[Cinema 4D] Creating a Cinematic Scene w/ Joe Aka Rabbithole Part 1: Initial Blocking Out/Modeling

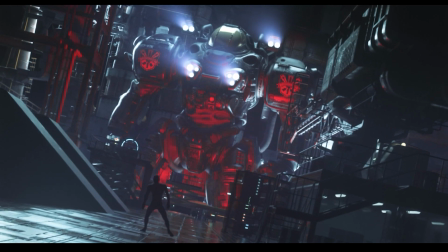3s
Hello, everyone. My name is Joe, and I'm a freelance motion designer and a 3D artist.
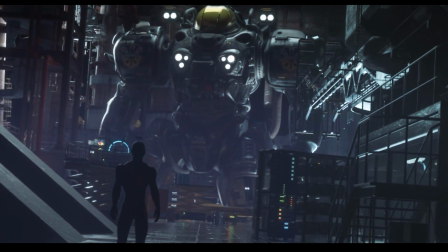8s
I've been working in the entertainment industry for more than 10 years, and I'm very excited to be with you here in this NVIDIA Studio session.
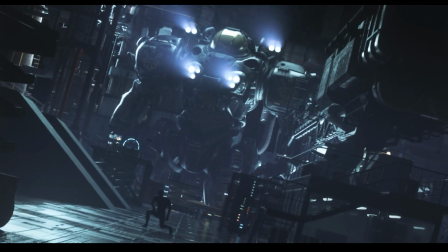16s
In the course of the upcoming videos, we'll be discussing how to create this sci-fi industrial look.
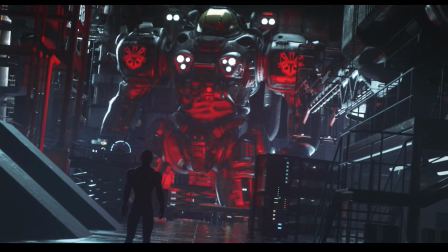22s
We'll be discussing how to pose our models, kit bash our 3D assets, block our scene,
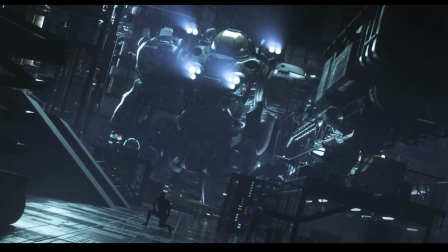30s
how to give this large scale environment look, and how can we light and texture our environment.
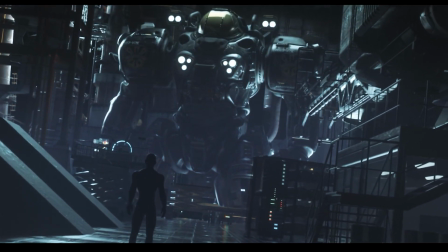38s
Then we'll discuss some simple animation techniques, some render settings.
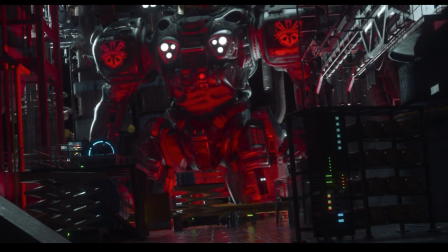43s
We'll also take a look on how to export render passes, export them and bring them back into After Effects so we can composite them
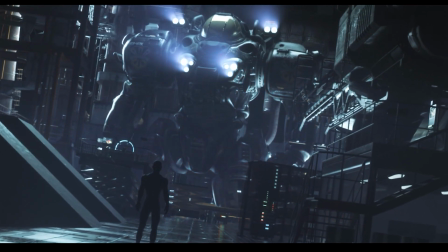52s
together so we can create this nice looking cinematic, moody,
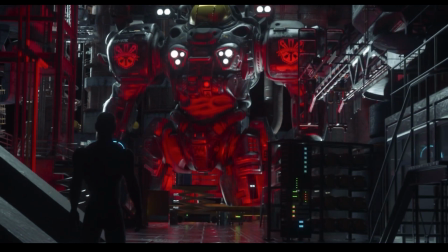56s
atmospheric look. So sit back and enjoy, and I hope you enjoy the ride.
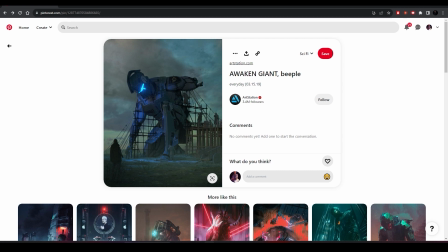61s
So one of the most important steps before starting working on any creative process is gathering some references. And as you see here, I've opened Pinterest and like typed like some really quick keywords such as like big robots, sci-fi, cyborgs,
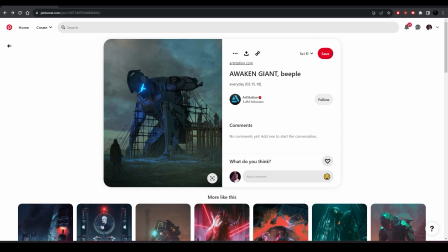79s
mechs, and all these like matching keywords to give these desired references. And after like scrolling for a while,
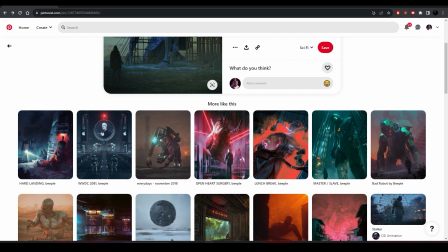88s
I started to like feed my brain with like some visual information to
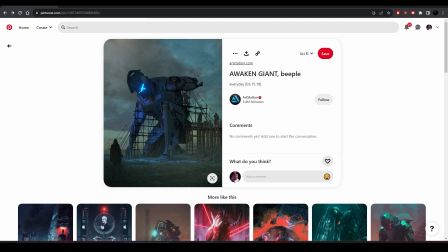96s
start have like guidance and some mentorship on how like I'll be creating my animation.
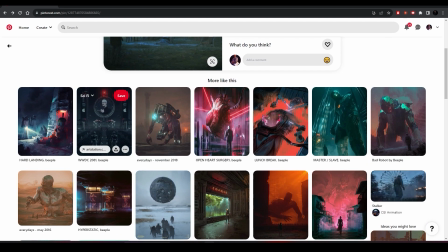105s
So to break down like this reference and like most of like these similar references, they have like some similar elements in common.
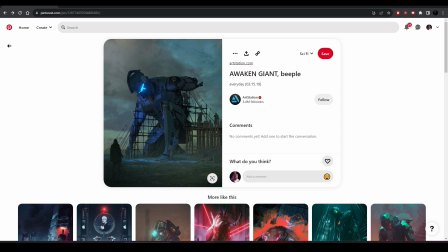114s
So we can easily see that there is a relationship between big and small elements, or like large and small, like a contrast between the foreground and the background.
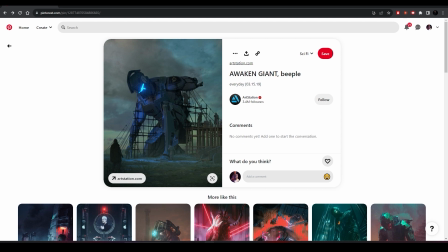130s
So like this contrast is what sells the effect of having the feel of large gigantic environments. So we can actually see here that there is a large robot in the midground and a small human figure in the foreground.
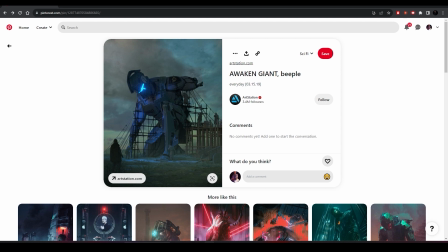149s
The contrast between the human figure and the robot is what sells the effect of having a huge environment.
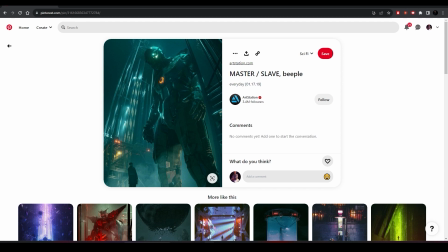158s
So if we took a quick reference or a quick look at this reference, we'd see people using the same technique of having a human figure and a huge robot in his composition.
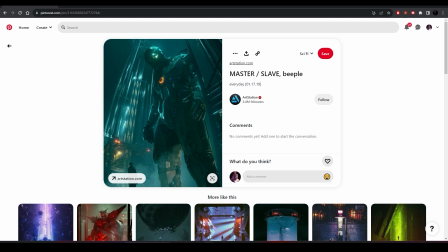174s
But if we like try to exclude like this human figure from the composition, our eyes and brain would have like a little bit of a hard time to identify what is the scale of like this shot or like this composition.
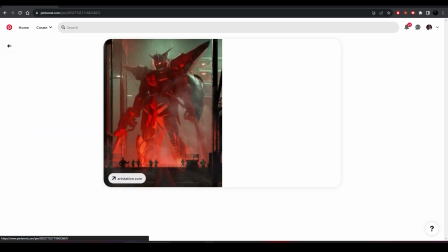190s
Also, let's take a look at this reference.
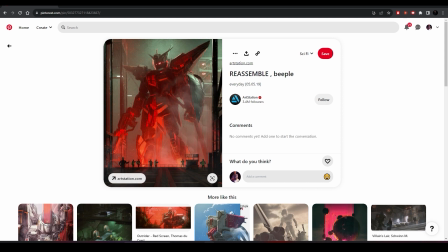192s
We'd also see we're having a couple of like small human figures and this huge robot, and the contrast between the human figure and the robot is what gives the effect or what sells the effect of having large environments.
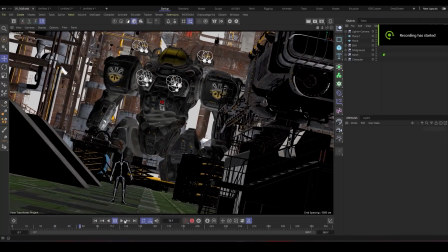211s
Okay, let's get started. So as you can see here, we're inside Cinema 4D.
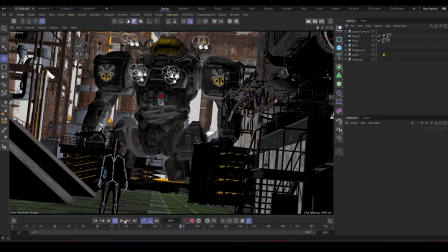216s
We'll be mainly using Cinema 4D and Octane for the upcoming videos.
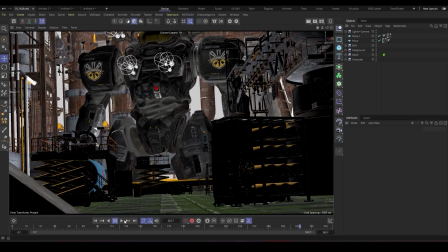221s
The reason I'm choosing Octane because it harnesses NVIDIA's RTX
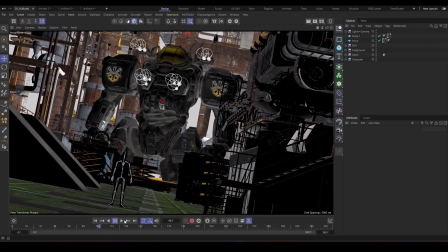227s
technology that allow us to have instant live rendering feedback,
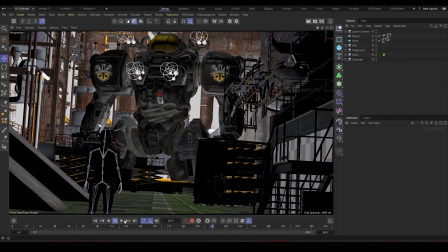232s
which allow us to have creative decisions on the fly.
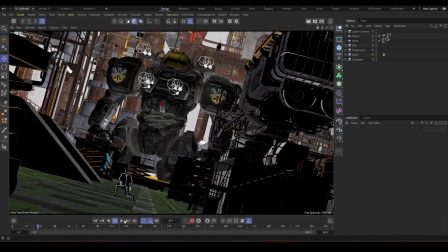238s
So as you can see here, I have my project set up, which is the final result, of course.